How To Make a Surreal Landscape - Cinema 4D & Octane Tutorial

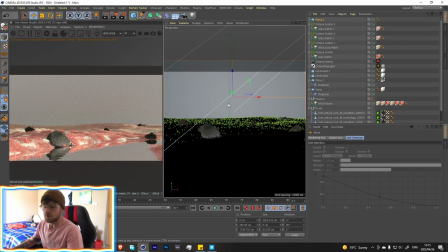background and our other landscapes over there and then we're gonna
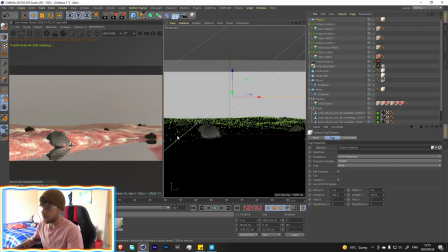create a new shader so octane material let's add that over there go into the specular
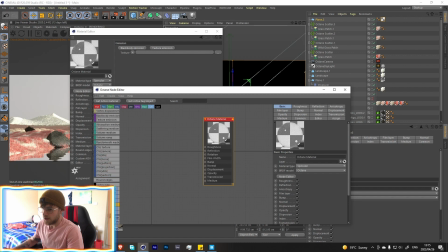and then let's go here with a radiance and let's throw
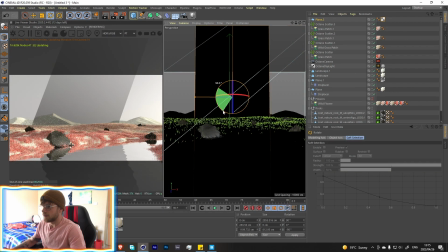that in the transmission it's fix this and
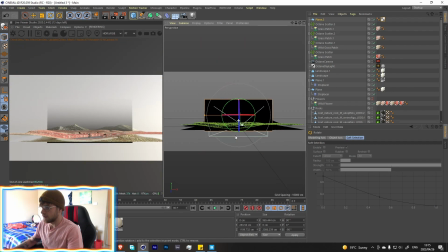just bring that down a bit cool
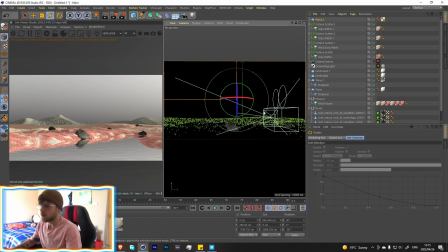so I'm doing this to kind of fake haze in a way just because now we can add some like different colors to
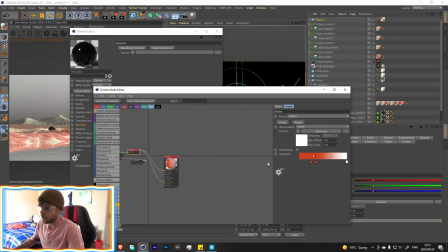it so I think I'm gonna use this orange might be a little bit too harsh but there's only one way to find out let's
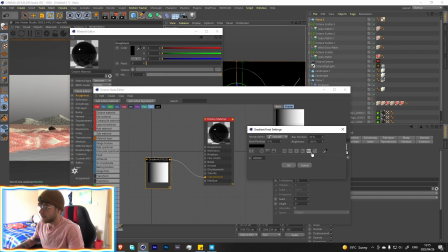go over here and change this that
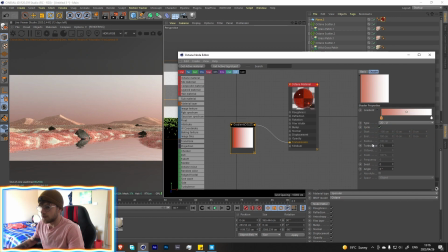is pretty cool but yeah it's a little harsh maybe something like that maybe a little bit more on the orangey side yeah
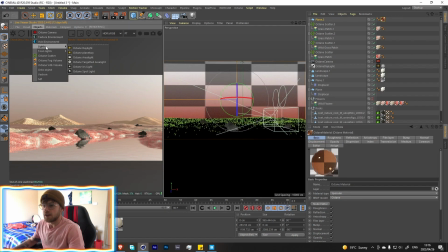I dig that cool now let's go over here add a octane area light let's move this to the back rotate it around and let's turn off the opacity all the way
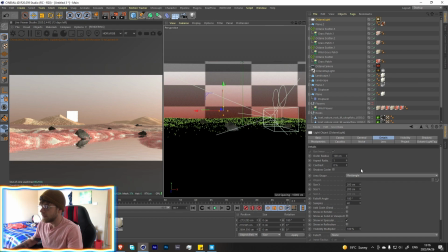let's move it over there and i'm going to change it in the details tab to a sphere because i wanted to kind of be our sun over here and see this is the nice thing about having the water like that actually let's make the water a little bit more
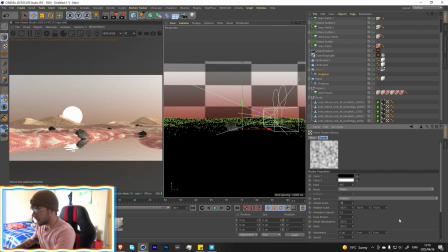maybe like 70 cool
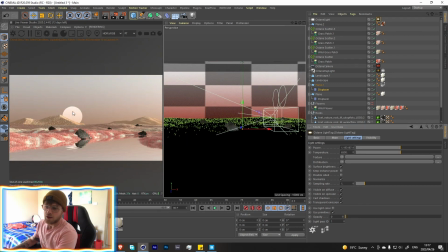and then in the light if we bring this way down we now get this kind of fade to the light which is really nice okay another
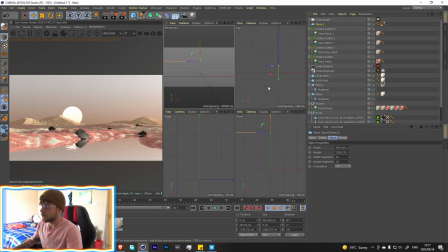thing that I added for some detail is I took this plane moved it even further
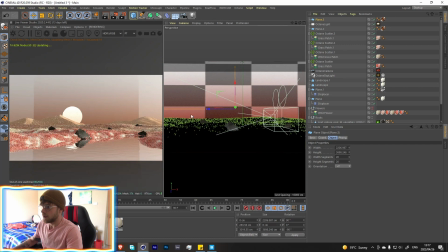back made it a lot bigger it's gonna be here create shader octane material add it onto our plane over there and then what i did was i got a star texture
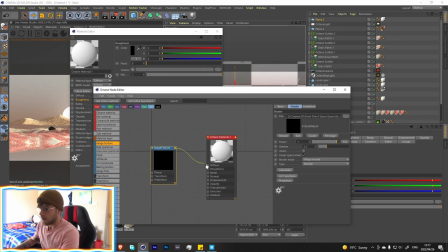where would i ah there we go and let's throw that into the opacity over here and into the emission channel so let's use a texture emission and then texture so that now we just get the little stars shining through.
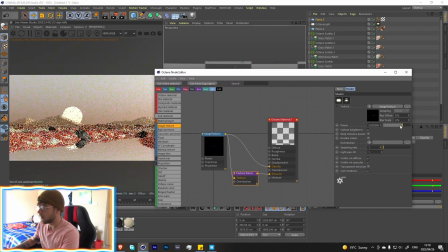Let's see how that looks. Let's turn on surface brightness and then now we have a whole bunch of kind of like stars in the night sky. Obviously you don't have to do this, I just thought it looked pretty cool. Just added some more to it. Let's go into the camera now.
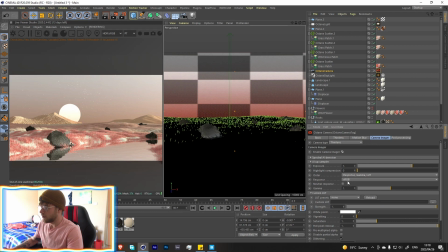Let's go into our camera imager and let's find a cool looking LUT. I think I I used this light when I was creating it. Let's go into the post-processing and add a lot of blue.
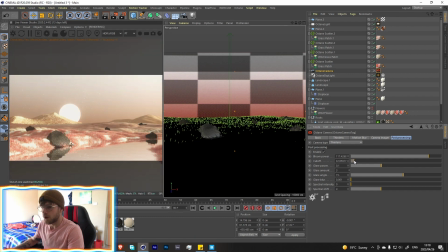Something like that should be good. And then let's raise the cutoff so that we're only getting it in the sun over here. And that looks quite nice. Let's go over here into the camera imager and then drop down this hot pixels to get rid of those.
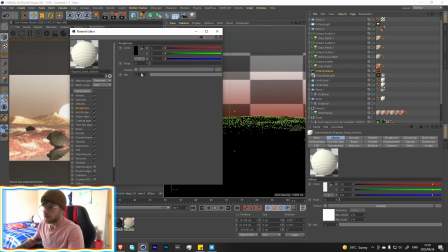I think actually I could add some more roughness to this. Let me clear that and then just add some roughness. because it's really only in
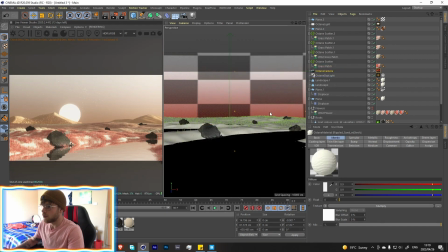the background that you're seeing these things so it's not really too important yeah and i think oh one more thing to add let's add another octane scatter
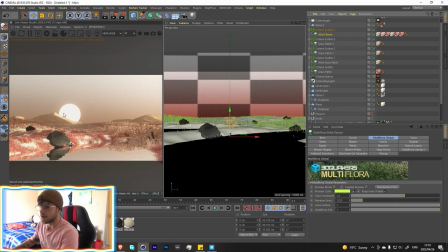and let's add in our flower so now we have actual flowers that are going to be blooming around the place but we don't need as many maybe like that should be maybe like 100 let's go to 500 and now we have some flowers all over the place.